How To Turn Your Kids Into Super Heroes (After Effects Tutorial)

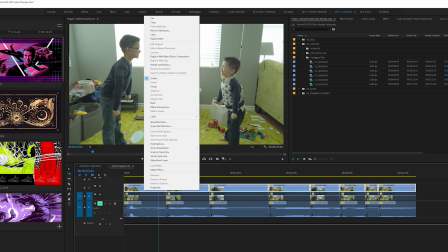243s
And then on video layer 2, I would select all this footage and I would right click and replace with After Effects composition. Now, I already did this, so I'm not going to do it again here, but I just kind of want to show you that process.
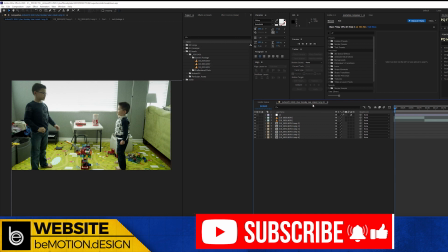257s
So let's jump into After Effects. So when you do the replace with After Effects composition, it comes in like this. Now, it doesn't come in as neatly organized as this particular project is, and that has to do with just, you know, the maintenance that I did as I was working.
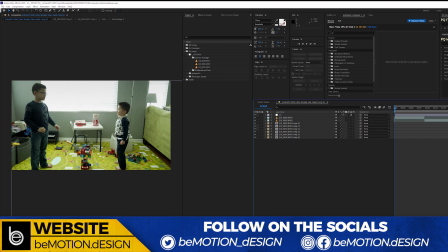277s
But I typically have, you know, kind of an organizational folder structure here to kind of keep things tidy and organized and whatnot. So so I have the footage here. I'm going to disable the color correction layer.
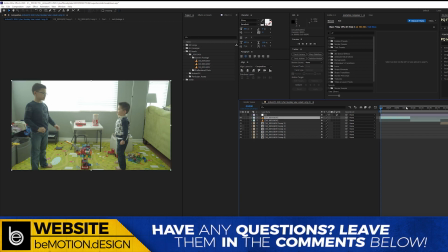292s
We'll get to that later. And so so this stuff plays out, and then
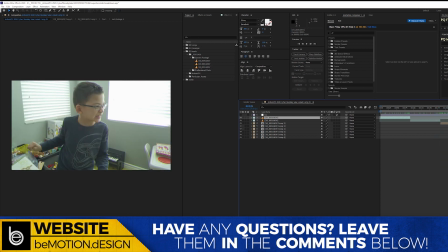301s
what I kind of initially thought was it might be kind of fun to kind of have the, you know, kind of the fire or the spark or the boiling points to kind of start right here in this particular shot.
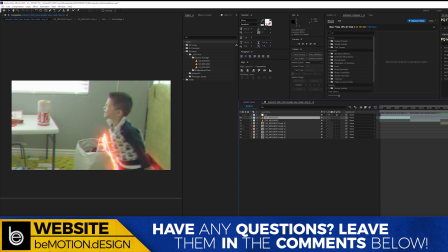313s
And then that would progress to him escalating things.
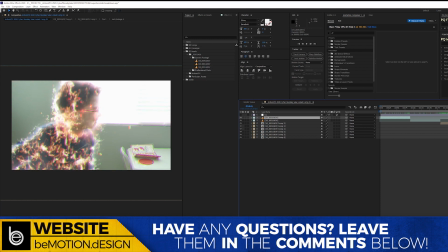318s
And then, of course, we would have the flame on, you know, kind of the Human Torch kind of a thing.
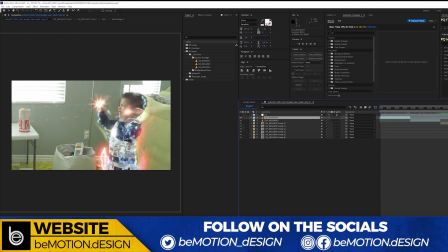323s
And, you know, sorry, I'm still laughing at how cheesy this is.
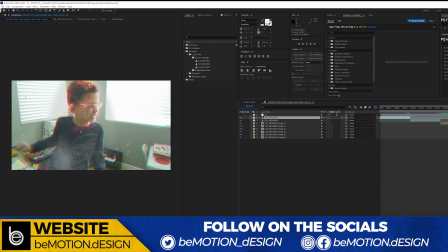331s
And so let's get into this particular shot right here. We're going to start here. Let me, let's see, let's reveal this in project.
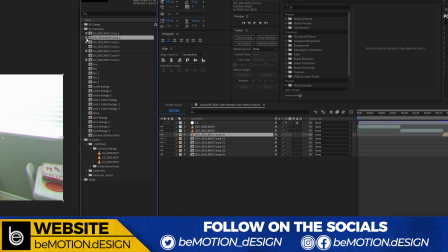344s
I have a proxy enabled here. So I'm going to disable the proxy. Let's go into this comp right here. And let's start with the base layer right here.
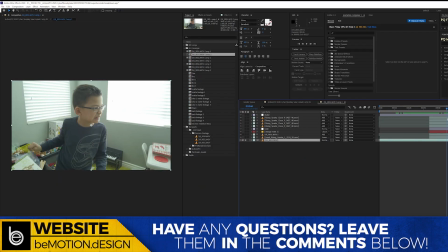354s
So with this base layer right here, obviously there's nothing done to it. It's a base layer. And then on top of that, I have an Action VFX asset, which is some smoke, a smoke asset.
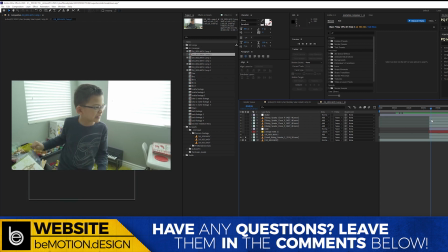367s
And this kind of, you know, this kind of gives you that, that boiling point, or the fire is starting and burning up within him. And then on top of that, I added another layer, and what I wanted to have, this is
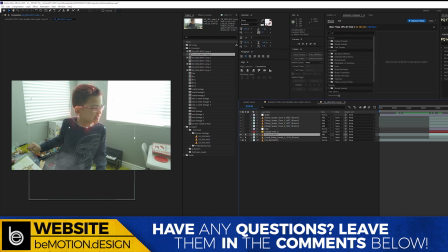384s
a technique that I got out of the Captain Marvel Cheap Tricks episode over on the Red Giant channel.
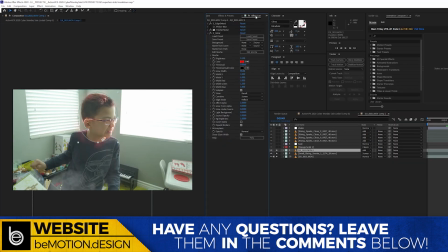394s
So I'm not going to spend a lot of time going through some of these things,
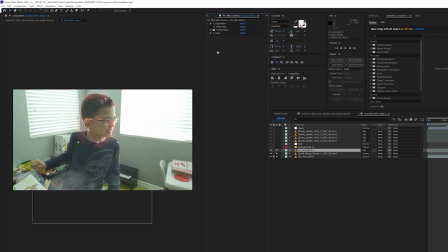399s
you know, because Hashi does such a great job breaking it down and kind of showing you how to do some of these things. But let me unadd this, and you can kind of see right here.
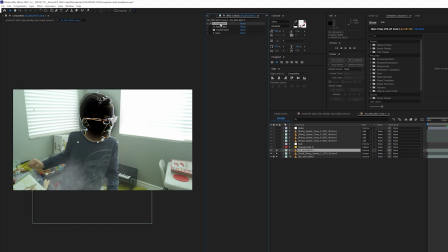413s
So basically what I have is he uses the After Effects Find Edges effect in his tutorial, and I actually am using Sapphire's.
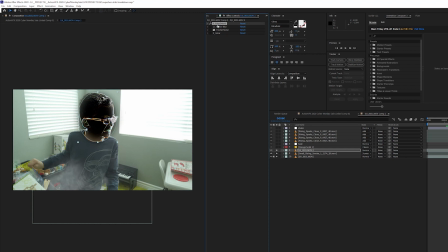426s
I'm actually using Boris Effects Sapphire edge detect here because it gives me a lot more control and it gives me a lot more options than what the Find Edges effect in After Effects is. And so that's kind of the base effect right there.
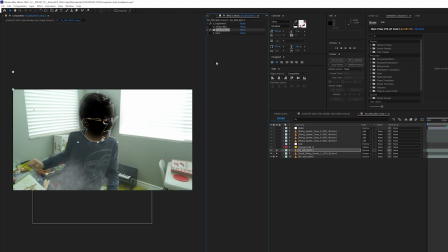445s
And then on top of that, we have some fractal noise to kind of break it up.
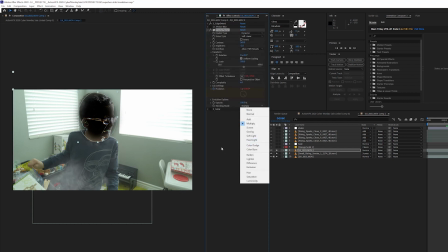450s
And again, Hashi goes into how you use fractal noise to kind of break up an effect there.
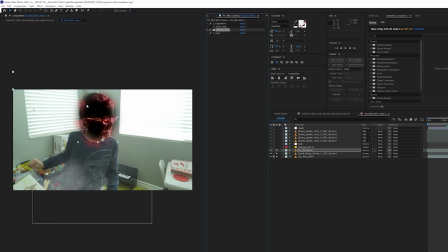456s
And then of course I added some red glow on top of that. So now, you know, as you can kind of see right here, it's kind of like these little flame bits that are kind of starting up. And then when I add that on top of the footage, it looks like he's getting heated.
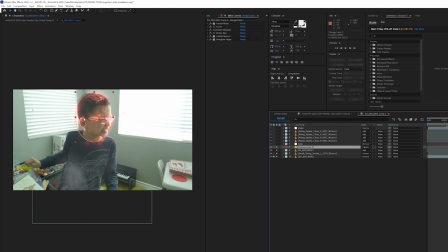475s
He's getting a little frustrated. And then we add this orange little bits right here as well too on top of that, to kind of add to that kind of ember flavor, if you will, that's kind of boiling up within him.